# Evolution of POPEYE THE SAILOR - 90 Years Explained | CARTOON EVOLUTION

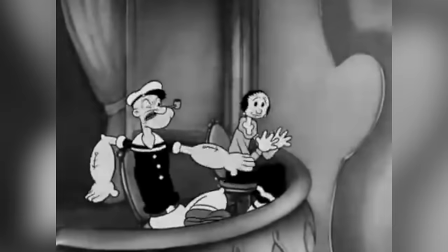Due to the sound on the early Popeyes being post-synced, instead of recorded prior to animation, much of their dialogue was ad-libbed.
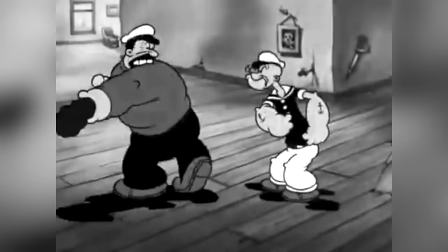Mercer was a master improviser and provided Popeye with his trademark mumbles and grumbles so inherent to his humor and popularity.
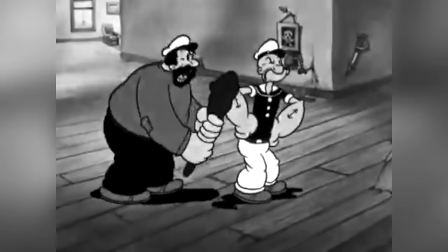The Fleishers were no stranger to an on-the-fly style of production,
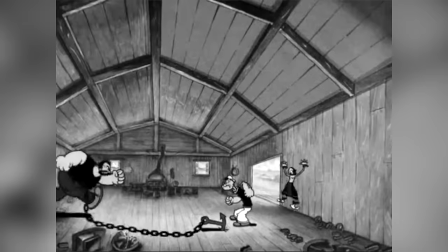and additionally saw no use in utilizing pencil tests, resulting in crude, unrefined animation.
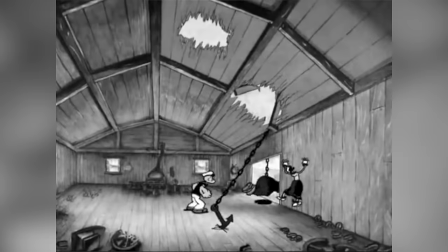Instead of trial-and-error experimentation,
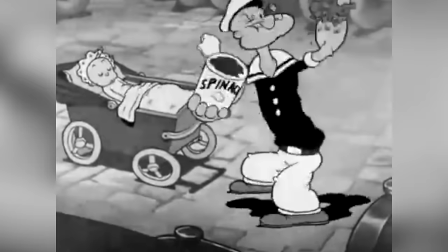there was, in Barrier's words, a more off-the-cuff feel, working in the favor of the comic strip style.
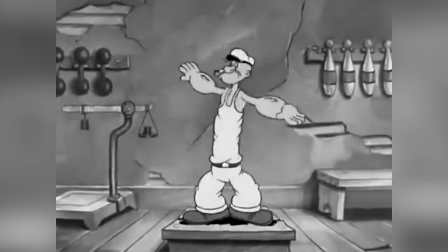Model sheets used to keep characters visually consistent across series weren't utilized either,
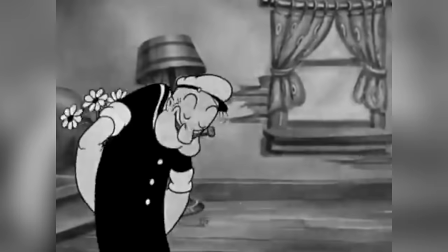so Popeye's design slightly altered as different animation teams rotated from short to short.
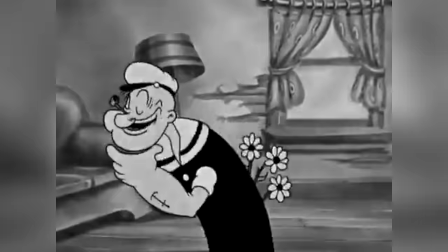Most notably, the size and shape of Popeye's face differed between units.
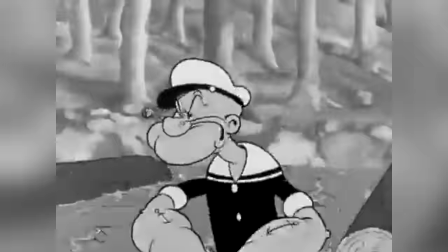Some short saw him with a long protruding chin, while others saw him with one more bulbous.
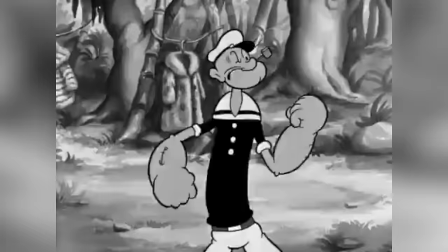Some saw him with tiny round ears, others with large round ears, and others with long ovular ones.
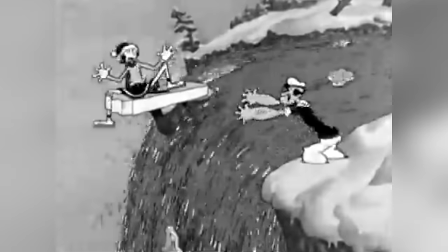Popeye spawned during the age of rubber hose animation,
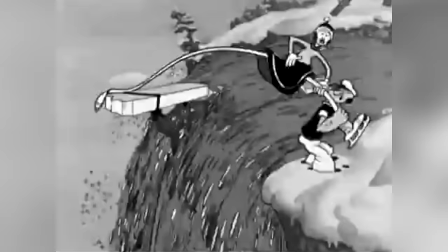aptly named for the rubbery appearance of characters and a style that the Fleishers had used heavily for great comedic effect almost as a trademark.
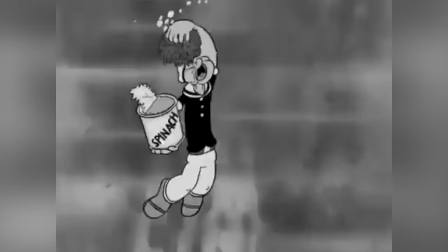Grounded in unreality, rubber hose suited Popeye perfectly and can be attributed to making the surrealist shorts so popular.
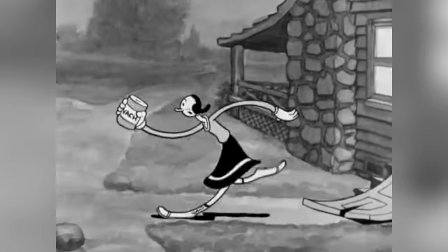Animator Myron Waldman would note, it might have been just a fluke, a lucky break, that the Sega characters fit the Fleischer style so well.
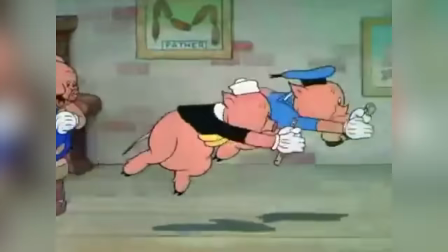By 1934 however, the Disney Studios shorts were becoming more intricate and highly focused on story and character.
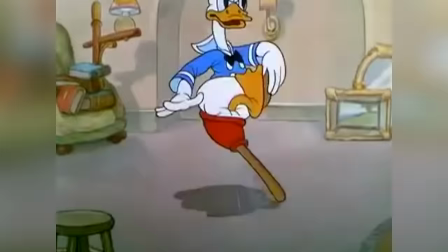Technically, they were also showcasing more realistic animation due to their newly developed squash and stretch style,
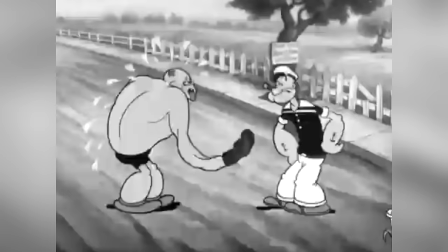allowing characters to appear to have real weight and mass and abide by the rules of gravity.
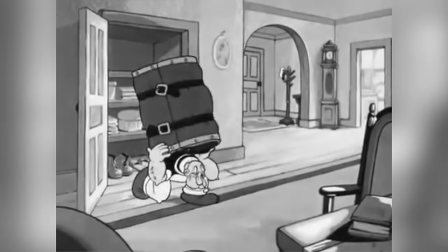The Flashers realized their style of animation was growing outdated and, like many other studios at the time, conformed with this Disney style.
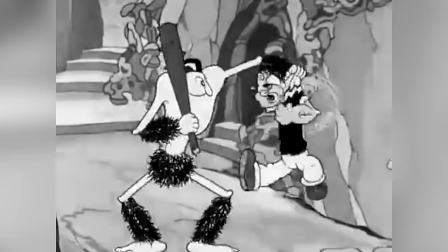They began devoting more effort to the shorts, employing drastic pre-planning, refining animation,
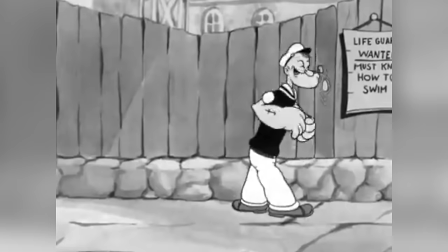and in the words of animator Dave Tendlar, working out stories more carefully in much more detail.
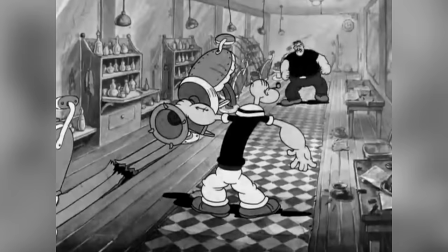As a result, Popeye's design gained a consistency and shorts became more lifelike,
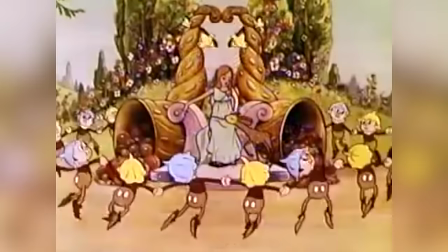though retained elements of rubber-hose gag work so inherent to their formulation.
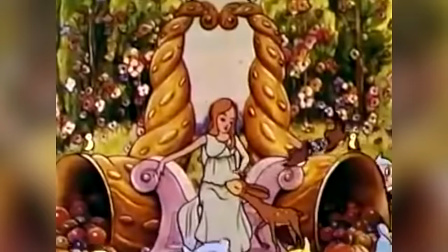As the Disney studio currently had exclusivity over the three-strip Technicolor process,
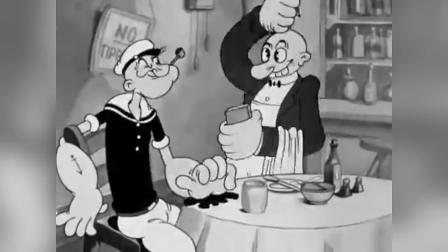and the two-strip process paled in comparison, The early shorts were produced in black and white.
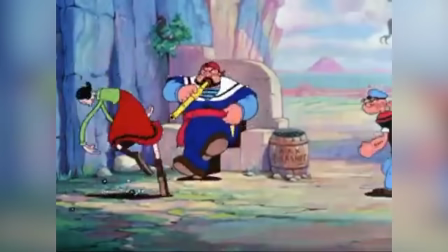Popeye, in fact, did not appear in colour until 1936's Popeye the Sailor meets Sinbad the Sailor.
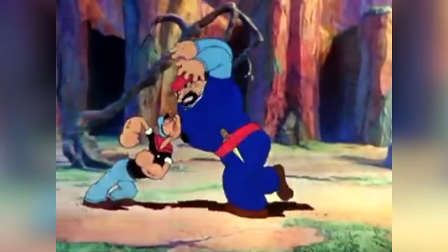A two-reel short running at 16 minutes, twice the length of a regular Popeye.
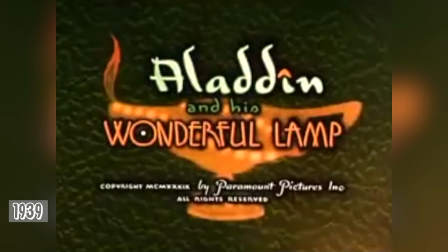This was followed by two more two-reel colour features. 1937's Popeye the Sailor meets Ali Baba's Forty Thieves,
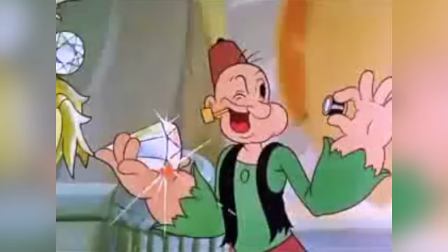and 1939's Aladdin and his Wonderful Lamb, the longest of the three, running at 21 minutes.
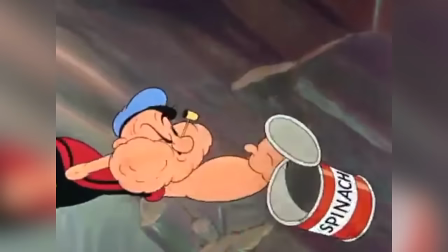Centering around the tales from The 1001 Nights, these were the only colour Popeyes produced by the Fleishers,
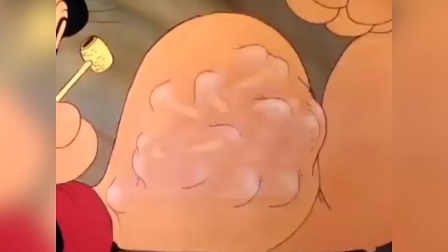and were made solely to convince Paramount to fund a feature-length film starring the character.
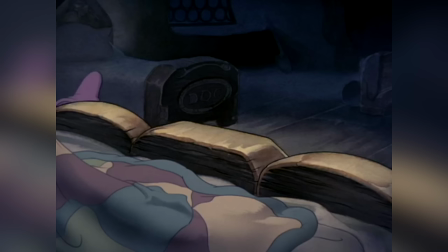If the distributor agreed, it could have been the first ever feature animation.
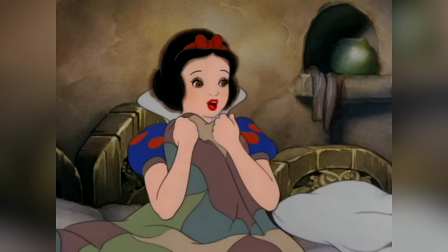However, Paramount first wanted to see how Snow White and the Seven Dwarfs, ridiculed by the press as Walt Disney's folly, fared critically and commercially.
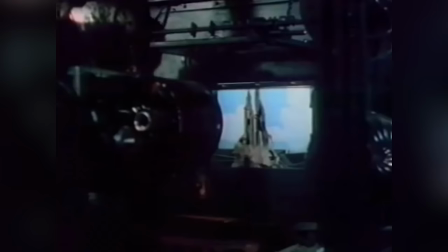The specials heavily utilized the Fleischer's stereoptical process,
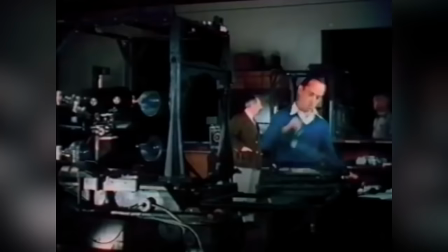which allowed placement of film cells in and around three-dimensional model sets, their answer to Disney's multi-plane camera.
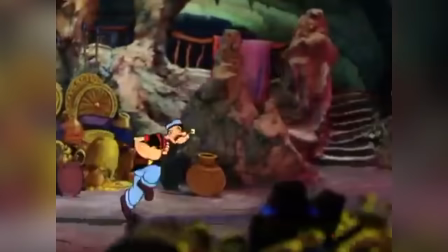It was a highly effective technique, adding an innovative, dreamlike, fantastical feel.
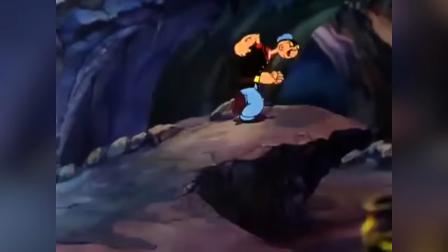The shorts, marketed as 3D cartoons, were instant fan favorites, and are amongst the most stunningly animated Popeyes.
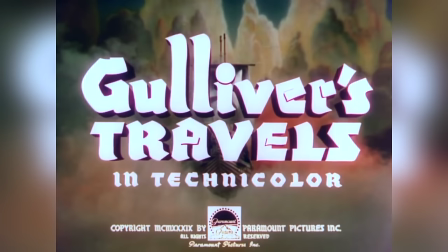Impressed with them and convinced by Snow White's eventual acclaim,
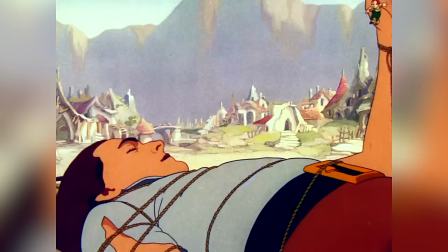Paramount agreed to fund the 80-minute cartoon feature Gulliver's Travels, released in 1939.
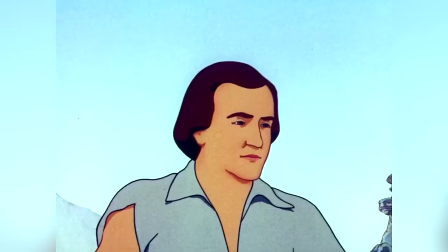Though Popeye had initially been planned to take the lead role and was the impetus of the film in the first place, the Fleischer's strangely decided against it.